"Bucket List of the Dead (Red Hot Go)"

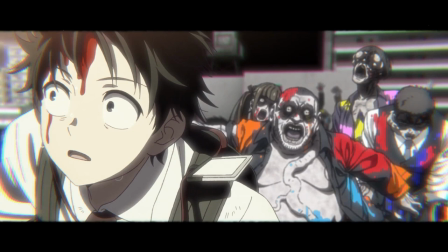0:00 I watched the first three episodes of Bucket List of the Dead, and it was so much better than it had any right to be.
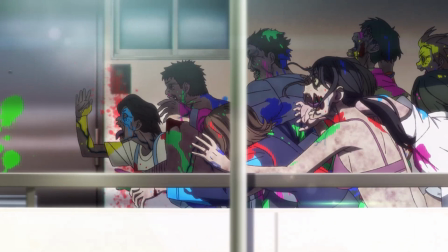0:08 BLD is a zombie apocalypse show, which is about as generic a setting as you can get,
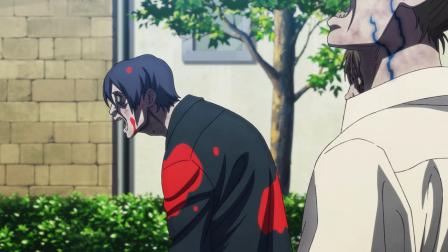0:14 but it stands apart from similar stories on three different points: the vibrant art style, the intertwining character arcs,
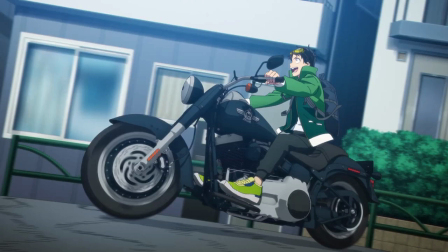0:22 and the protagonist's utter joy at the apocalyptic world he has found himself in.
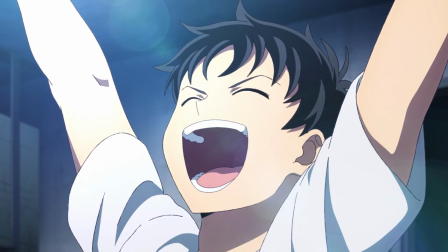0:27 Let's start with that last point, as it is the foundation that informs the others.
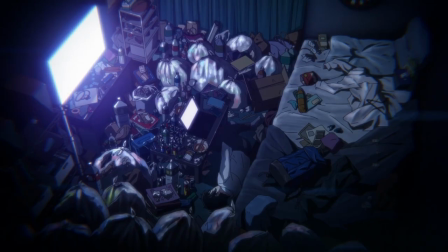0:32 Protagonist Akira starts the story in a filthy apartment, absolutely dreading that he will have to go to work tomorrow.
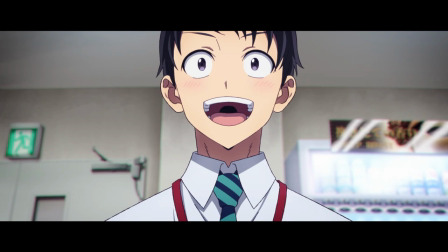0:40 It flashes back 3 years to his first day on the job, and the contrast between his chipper,
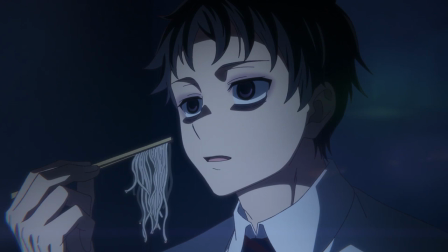0:45 excitable demeanor then, and his depressed state now is so stark that it slaps you in the face.
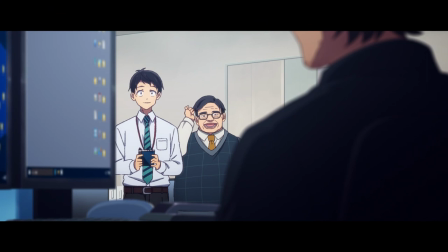0:52 I wonder to myself, throughout this flashback, what happened to this kid?
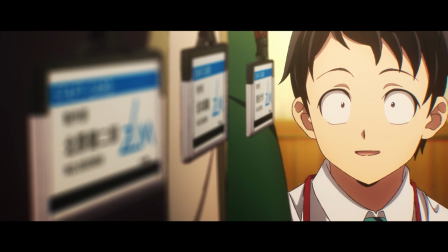0:57 Turns out his job is a toxic one.
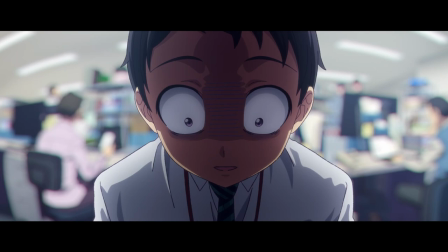1:00 Poor and aggressive management, unpaid overtime in the triple digits, and a workplace culture that celebrates its own lack of balance.
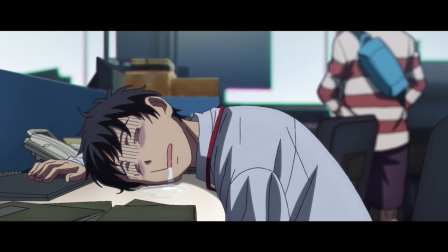1:08 This is shown in some unsubtle ways, like Akira sleeping at his desk, workmates bragging about their overtime,
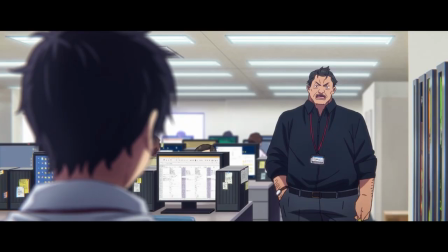1:16 and the boss of the company reducing his employees to tears, as he screams about not being bothered by minor details 1 minute, and then screams about not being included in decision making the next. But there are also some subtle details.
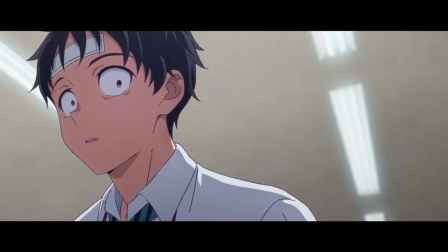1:31 The high turnover puts more pressure on Akira to work, giving him no free time to look for other jobs,
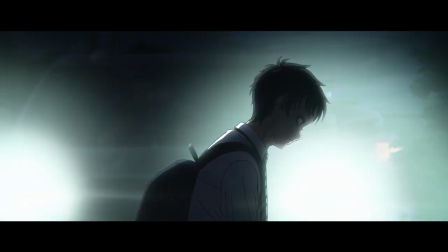1:37 and also puts implicit pressure on him that if he quits, he'll just be renewing the cycle for his workmates.
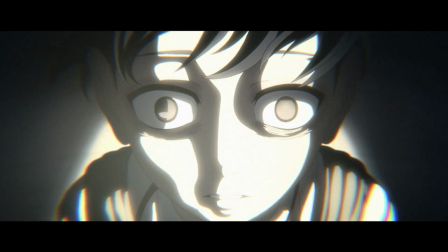1:44 Despite having dark thoughts, he tells himself that it must be worse in other workplaces, and that he just needs to tough it out.
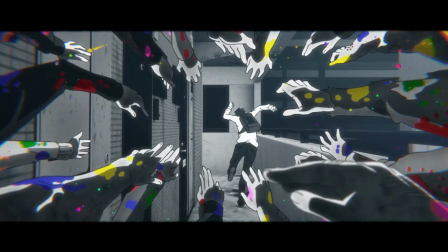1:52 When the apocalypse begins, instead of being upset, scared, or desperate to survive, he finds a new lease on life.
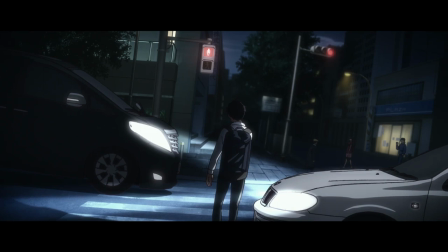2:00 While the thought of having to go back to work had him in an almost zombie-like state himself,
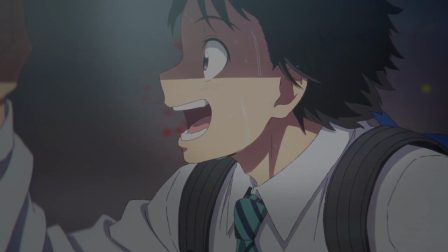2:05 the knowledge that he never has to go back again has him ecstatic.
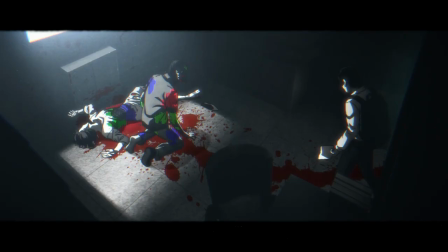2:10 The tone shift is so jarring that I first thought the apocalypse was a dream he was having.
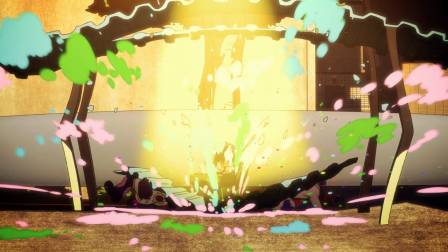2:15 Helping that thought was just how vibrant the animation style became.
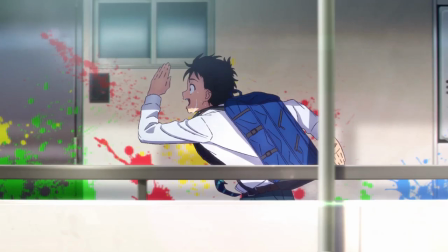2:19 Instead of grim monotones of green, grey and brown, the zombies and cityscapes of BLD have splashes of primary colours,
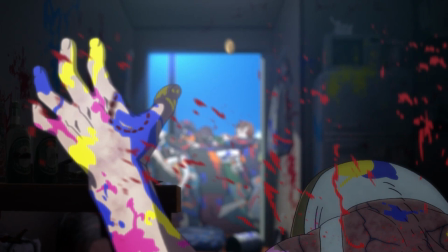2:27 as if part of this zombie virus is having your blood turned into bright paint. On top of that, the world is so much brighter than we saw it in the flashback to Akira's working life.
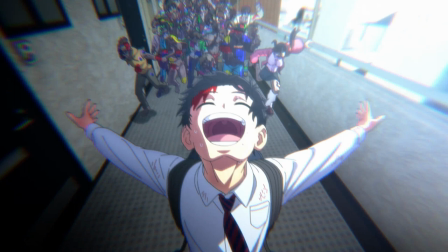2:38 I almost wonder if this palette swap is supposed to be non-diegetic, and there to express Akira's newfound sense of freedom.
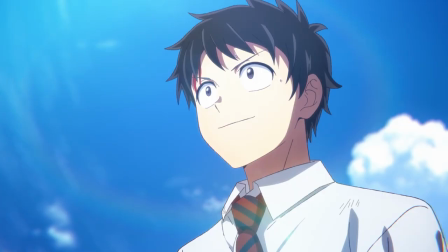2:45 This sense of freedom does come off as tone-deaf at times.
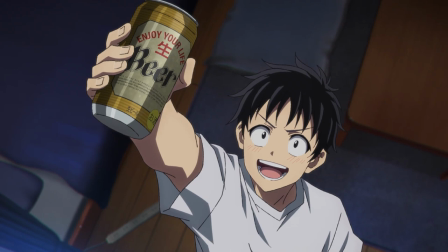2:49 Episode 2 begins with a monologue while he drinks beer that, if this isn't heaven, what is?
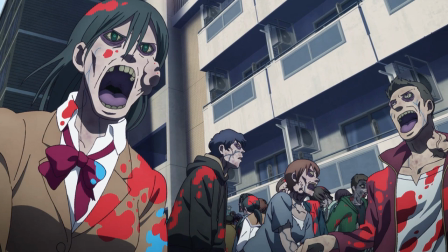2:55 As the camera pans down to the walking corpses that infest the streets.
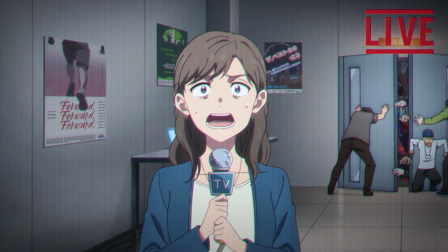3:00 In case that mental image didn't clue you in, this dissonance is 100% intentional.
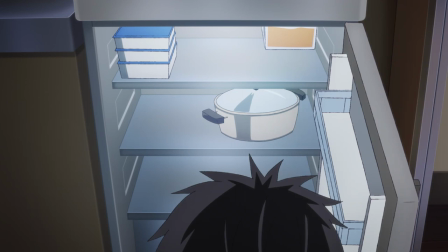3:05 The tone-deafness becomes irresponsibility when Akira runs out of beer and decides he's going to brave the zombie-infested streets for more.
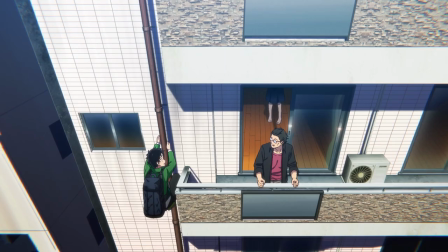3:14 This might come off as odd, but the show does make it work by having Akira meet other survivors and having them react to this beer run in a way that we might.
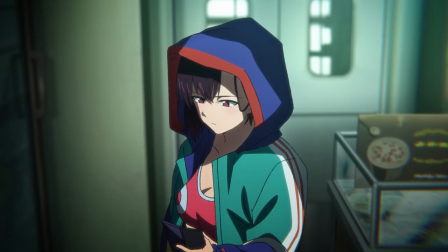3:23 Perplexed at best and ready to tell him off for being an idiot at worst.
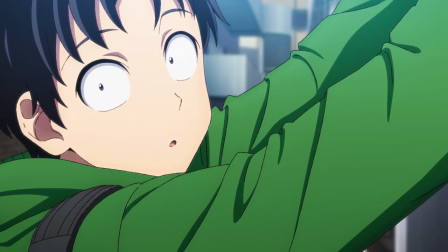3:28 There is what seems to be a bad habit in the early show, where our protagonist keeps flip-flopping between treating the zombie uprising like the holiday he's always wanted, and realizing the true gravity of his situation. You'd think finding the zombified remains of people he knew would show him that the apocalypse is not a fun time, but the very next day he's out for beer.
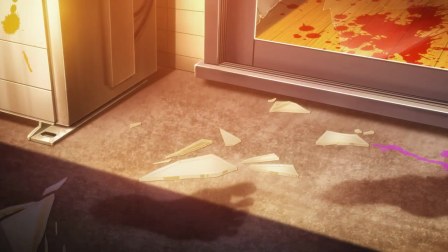3:50 When he comes across the remains of a survivor's hideout that had just recently been populated,
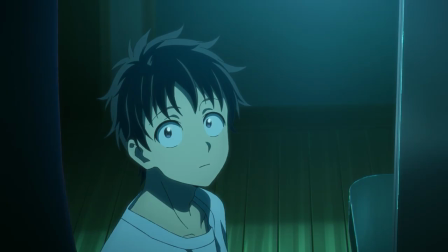3:55 he takes pause to consider his mortality, but ultimately decides that he's wasted too much of his life to start living in fear,
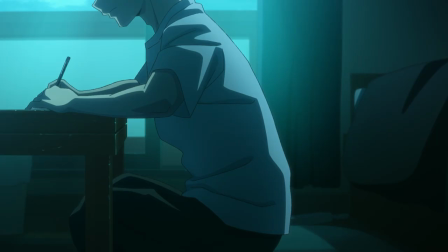4:03 which is when he writes the titular bucket list.